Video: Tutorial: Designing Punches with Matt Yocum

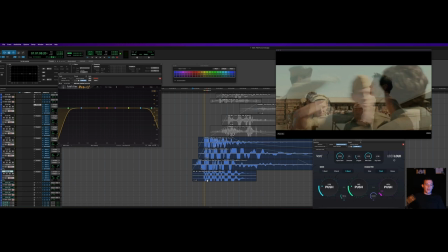But these are actually, you should be able to find them in the Solavante demo that you can download from Netflix. It's an Atmos session. In these kick files that I synthesized, I like to layer these in stereo, and it sounds like that.
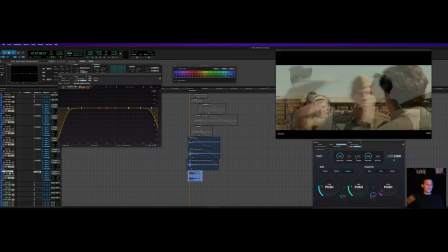And basically it's just a big low-end kick where
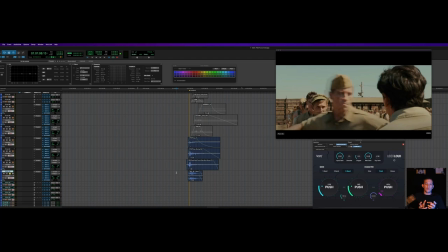the interesting thing about low-end information is that is omnidirectional.
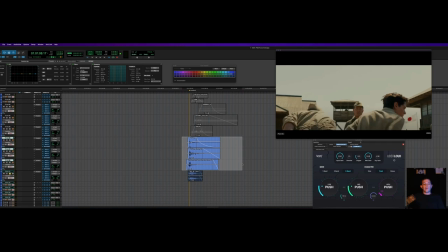So we can do a trick here where, you know, because all these sounds are mono, if I'm working in a surround environment,
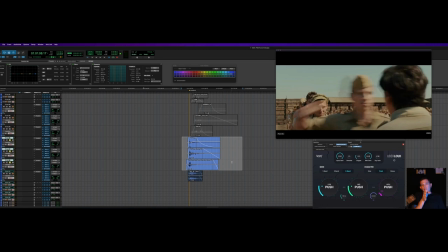this punch sound right here is going to be coming solely out of the center speaker. Now, if you're working in stereo, this obviously isn't going to have as much of an effect because you're going to be using your left and right to create a phantom center, but in most cinematic scenarios, this is going to be coming out of the center channel only and so because low-end information
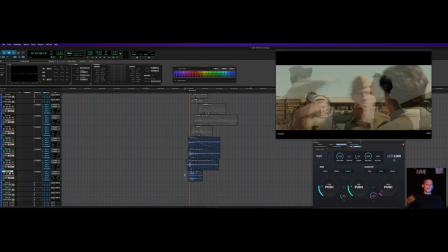low-end information is non-directional I can actually cheat by having them come out of the left and right speakers which are free real estate right now right like all of the headroom is being used up in the center speaker but it's open in this in the left and right speaker so if I
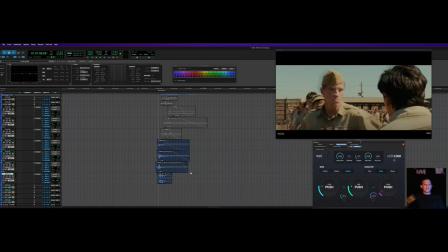use this on the left and right like that and then I play it all together you can't tell that the low end isn't coming from the center as well but you get all of the added power so it's kind of a great way it's a great option for giving where
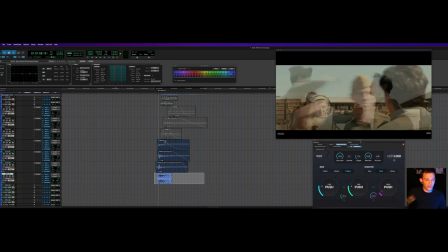like if a director wants a realistic punch like this to sound a little heavier I give them this low end element in stereo and it just makes it sound extra beefy and and painful so I can uh
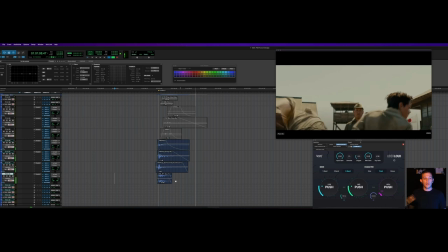mute it and here it is right and then one more with it in
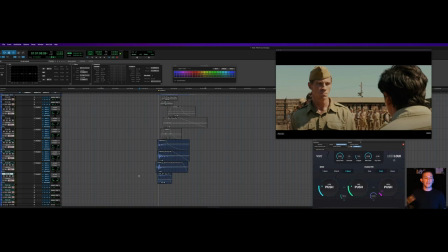and obviously I mean it helps a ton but obviously I can then just uh adjust that
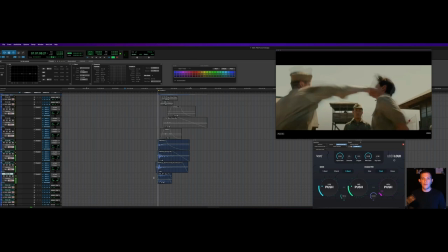you know if the you know director wants it to be like halfway in between that maybe I break it down 10 db
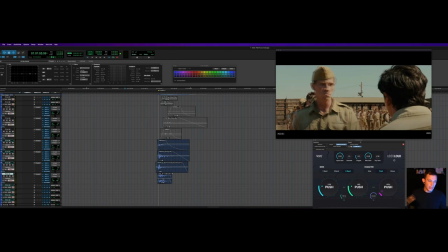and it's still giving just a little bit more of a subtle uh lift to the low end um so that's a personal trick of mine that I use all the time, uh, to take advantage of sort of the physics of asking, you know, one speaker to produce all of that information at once by spreading it out, uh,
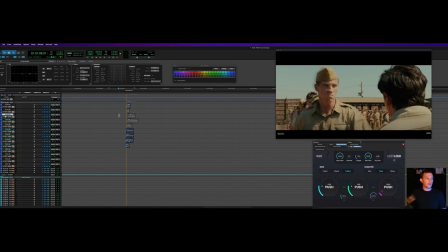between the front three speakers and nobody would be the wiser, uh, because of the physics of the sound and how low end is non-directional. So just a good pro tip for you there. Um, but yeah, I mean, I think I said, I think this satisfies, uh, you know, what I would want for our realistic punch.
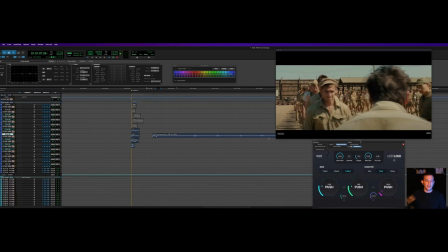So if I wanted to create variations of this, then I would just go into each one of these files, pull out the handles on it, and then I would use these as the variations.
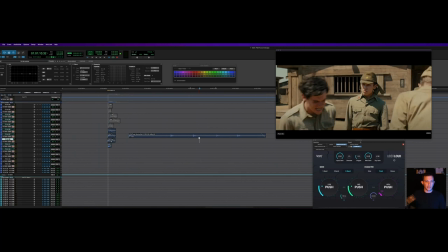And so maybe I'm going to use my soundflow macro shortcut to create different clips here out of these.
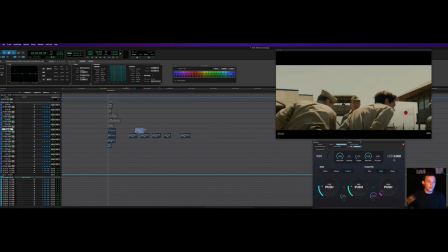So now, you know, I've got all of these files here that I can then go ahead and,
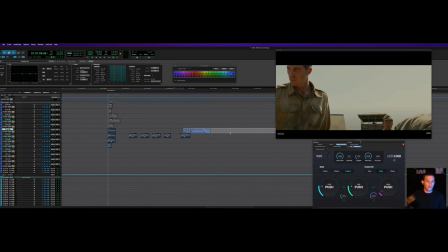you know, grab different variations of different clips here, right, and so say one, one, one, and I would,
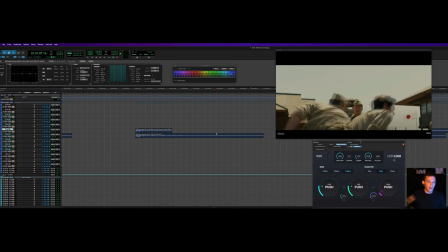same thing, I would go in, I would line up all of these transients for the variations, I would obviously be listening to them as I went, just for the sake of this tutorial, I'm just sort of doing a speed version here,
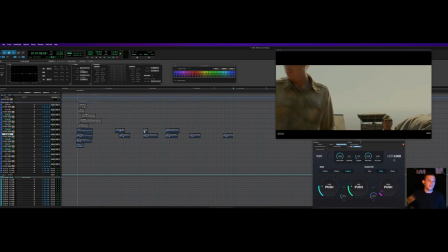so like now I've got three different variations, right, but I'm using the same elements so that they're similar sounding, and if I needed to duplicate a couple of these it's okay because they're layered in with the other sounds and then you know same thing i would do this for each layer and create
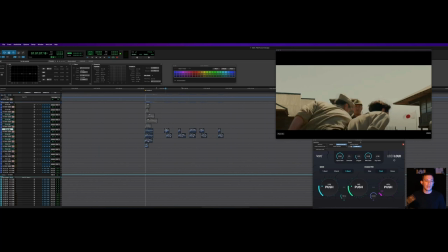a bunch of different sounds that then sound homogenous because they're all being used from similar recordings to go through and and line all that up and create variations for the film so let's move on to our next clip
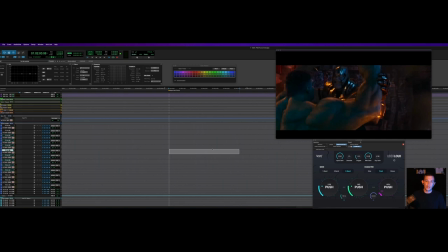this is a lot of fun this is a clip of thanos from the marvel cinematic universe fighting Hulk here. I believe this is in Endgame. It honestly might be Infinity War. Sorry for not having the title handy here, but it's one of those two.
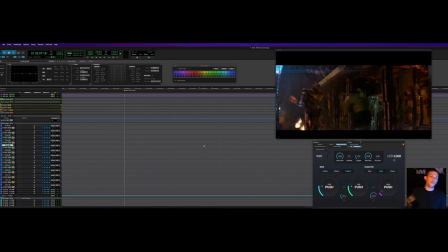It's a great fight scene of these two mega giant. This is kind of the perfect example of a superhero punch, right? Like, both, like, Thanos, I think, in the Marvel Cinematic Universe is something like eight feet tall, and he probably weighs like a thousand pounds or something like that and the Hulk is basically his equal they're
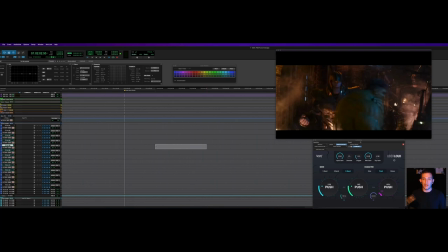one-on-one here so they do actually this really long extended uh hand-to-hand combat scene here but I've just chosen this one punch here where Thanos goes and punches him right here in the back is kind of a
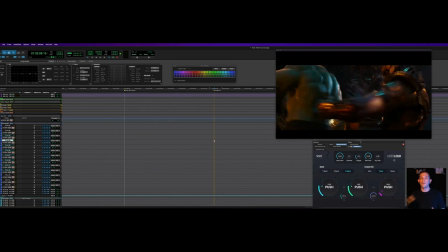perfect like Titan landing a punch and so we want this thing not to sound realistic but superhuman. This thing needs to sound like, you know, the Hulk is getting a freight train, uh,
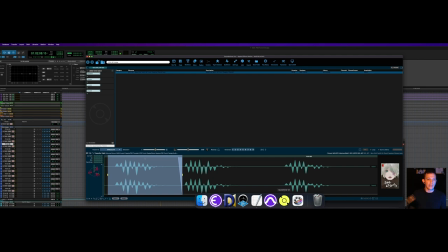to his lower back here, uh, and should be, uh, waking up sore the next day.
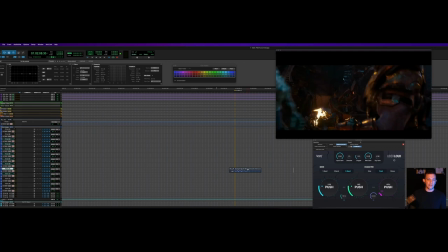So, um, I'm actually still going to bring in my little sub element here because it's going to work great for adding some low end punch.
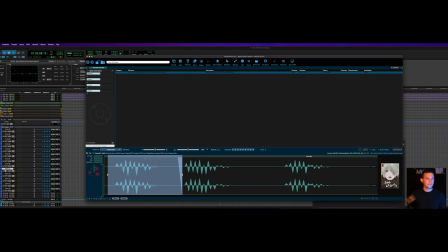So I'll just start with that and then I'll go back to the, uh, core four uh database here okay
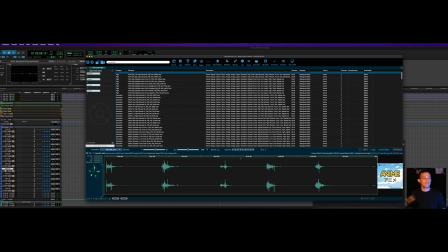and so then we're gonna go back again to put in punch i'm gonna put fight and let's uh revisit something so lots of whooshes again let's let's revisit some of these
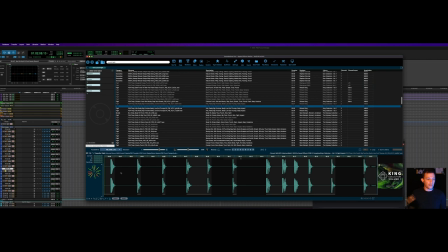so those are obviously going to sound more realistic against chicken these i can tell by the waveform have you know some some distortion or some compression on them so let's take a listen
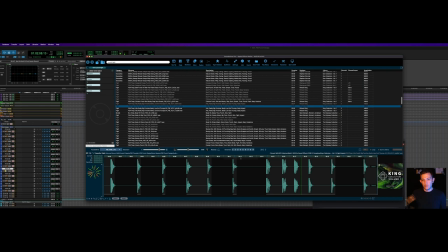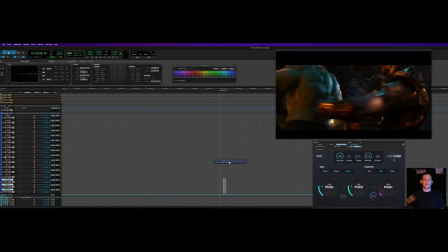I think this first one might be decent. This might be the sort of thing where, this is where it gets interesting in terms of cutting in mono versus stereo. Because you have to imagine, and this is something I have to remind editors of, sometimes sound editors, is when they're working.
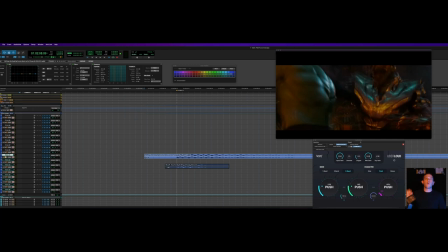You know, we're working here on a small screen, or maybe with a small TV up in front of you. You've got this image, and it only appears like a few inches wide and funny, right? Even though we know that these are these huge characters exchanging blows. uh,
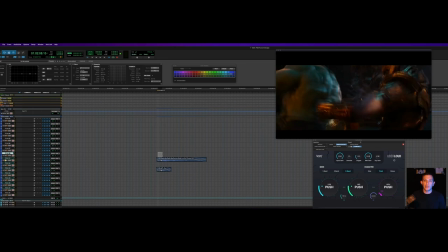you know, we're still sort of tricked in our mind by, uh, working on smaller screens. What you have to imagine is then that this is really being created for a theatrical experience. So this, um,
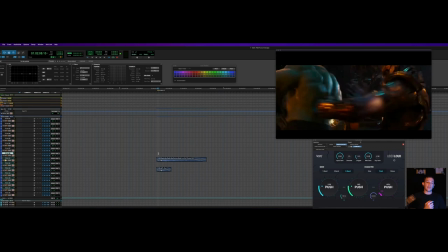you know, fight is not going to be taking place on a 55 inch TV in front of you, or even in front of a screen, uh, if you have like a second monitor beside you, it's going to be made for a 35 or 40 foot screen. And you have to picture,
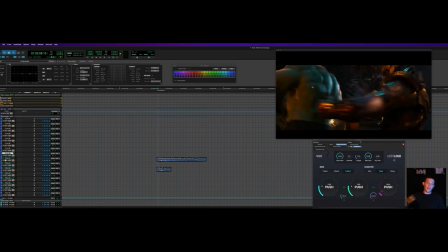you know, if this right here just this little square where this impact is happening is probably what like 20% of the frame right this is a huge fist in a big room and so we don't have to cut just mono out of the center there is some
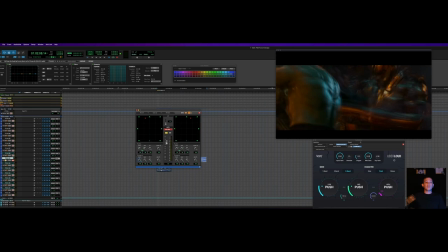flexibility here where if you're cutting and surround maybe to not bring it all the way to the center but to give it a little bit of stereo width so it sounds a little larger than life. The sound was pretty compressed so I'm going to, whoops, turn it down with clip gain.
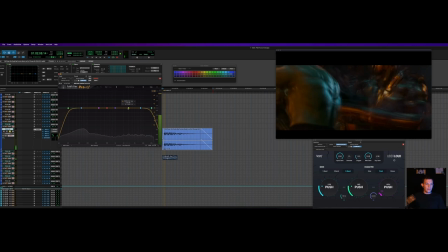Okay. So there's one frequency element in there I'm not a huge fan of. I'm gonna do this in preview mode.
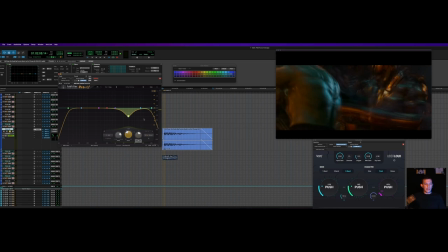It's that right there. It's kind of a harsh sound and it makes it sound slightly cartoony. So I'm just gonna bring that bit down. That sounds better to me.
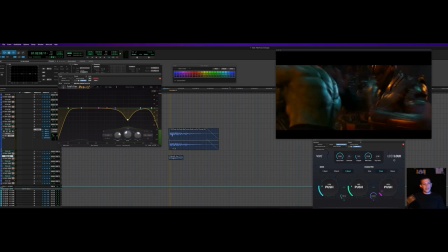Perfect. And it's got a huge low-end bump, which honestly may render my thing not as useful.